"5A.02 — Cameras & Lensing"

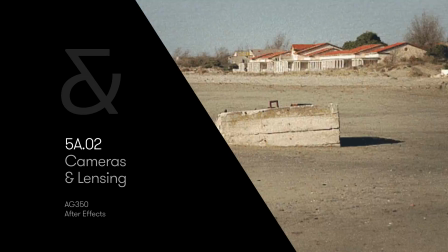0s
So in this video I want to talk a little bit about cameras and lensing.
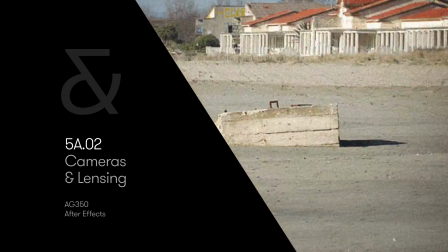4s
And as we can see in this example here in the slate,
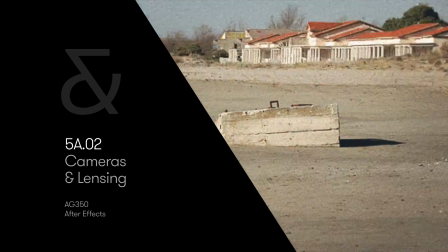9s
the lens has a profound impact on the image.
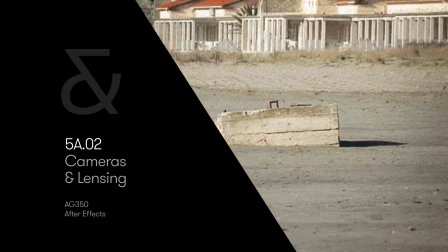15s
So this is the same shot or the same location,
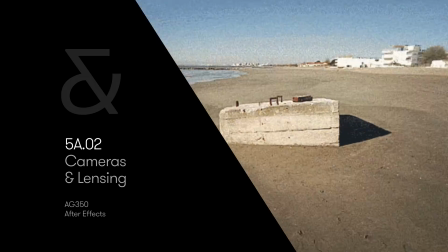19s
and the only thing that's really changing the proximity to this concrete block and the focal length.
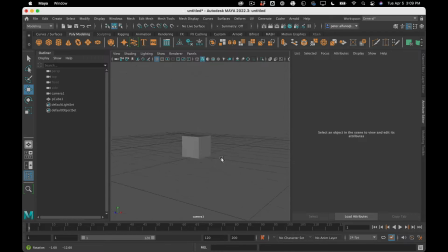26s
All right, so we're in a After Effects class, of course, and we're going to be using 2.5D images, but it's good to just kind of talk about lenses here in a kind of proper 3D environment.
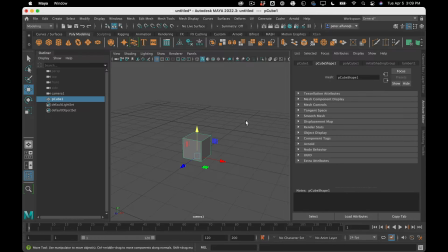40s
So I'm using Maya, and what I have here is just a cube and the default grid, and I have a camera. All right, so let's start. The focal length that kind of matches our eyesight, it's kind of neutral, is 50 millimeters.
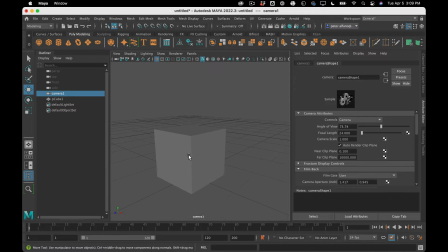57s
And as we go lower, we create more distortion and more immersion, more of a sense of space.
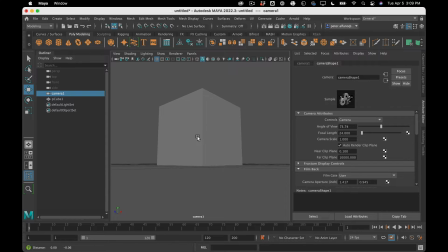71s
So, also where you position the camera kind of tricks your brain into thinking something's kind of bigger or smaller. But see, as I go more extreme, this cube gets bigger and bigger.
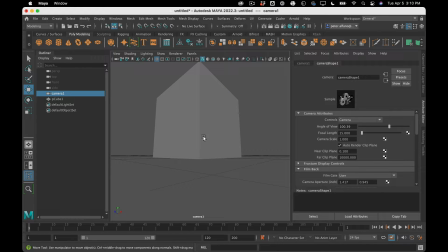86s
It feels bigger and bigger. There's more distortion. There's more kind of perspective. On the other end of the spectrum so that's a wide angle. On the other end of the spectrum is telephoto.
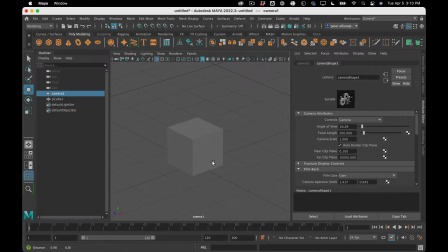100s
And the longer the lens gets here, the more kind of graphic and idealized. Well, let's take it to an extreme. So the most extreme kind of version of this is what is called an orthographic view.
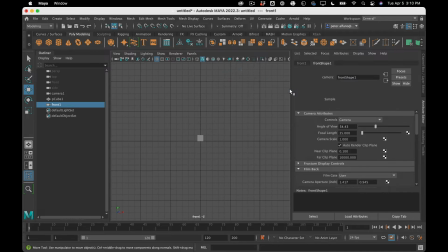117s
So let's make a new front, and then we'll... So here in my orthographic view, if I spin around, the square becomes, we kind of abandon perspective altogether,
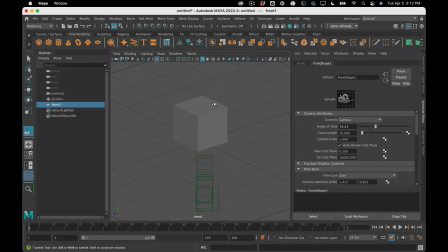135s
and anything that is a parallel line in the real world is also a parallel line in my image. It's more like idealized. We're kind of like, I like to just think about it as like observational.
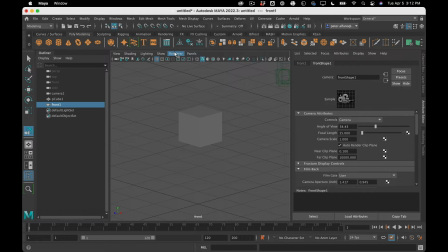152s
You're kind of looking at something as an object, versus the other extreme is kind of immersive. You're treating you're kind of treating it as like a space that you're moving in, and you're making it kind of more dramatic.
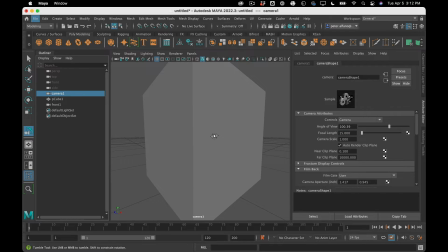171s
So, all right, so that's the same that's the same object,
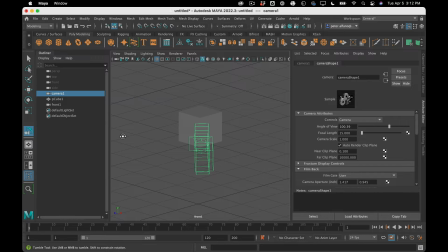178s
but of course it looks very, very different based on the position of the camera and the lensing.
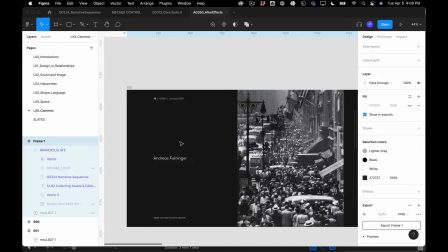188s
So to kind of see some like examples in photography,
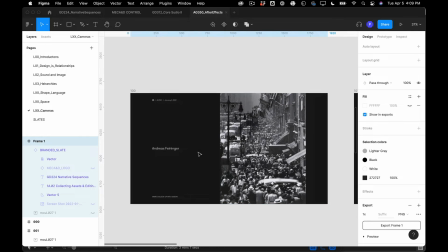195s
Andreas Feininger would, he became really famous for his use of a telephoto lens,
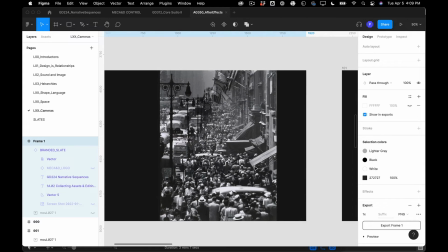202s
a long focal length, a high number, and what that does is it kind of compresses the space. And so for him, it makes the New York City seem even more crowded and condensed because he's kind of flattening and compressing the image into a single space.
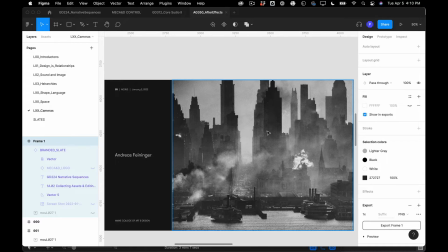220s
He's using a long lens. And here we see this too, right? There's not a lot of perspective. There's not a lot of vanishing point happening on that road down there.
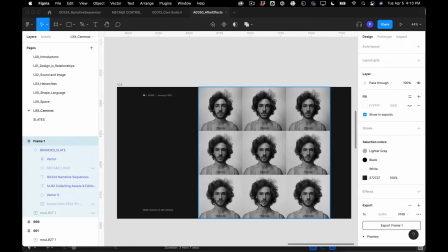232s
This also has like kind of a big impact on portraits, of course.
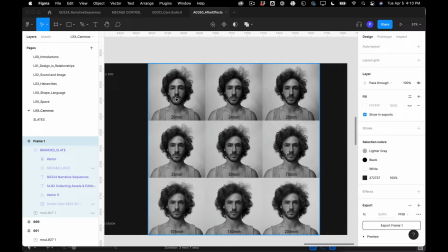237s
So the lower focal lengths, the wider lenses, introduces distortion in the image.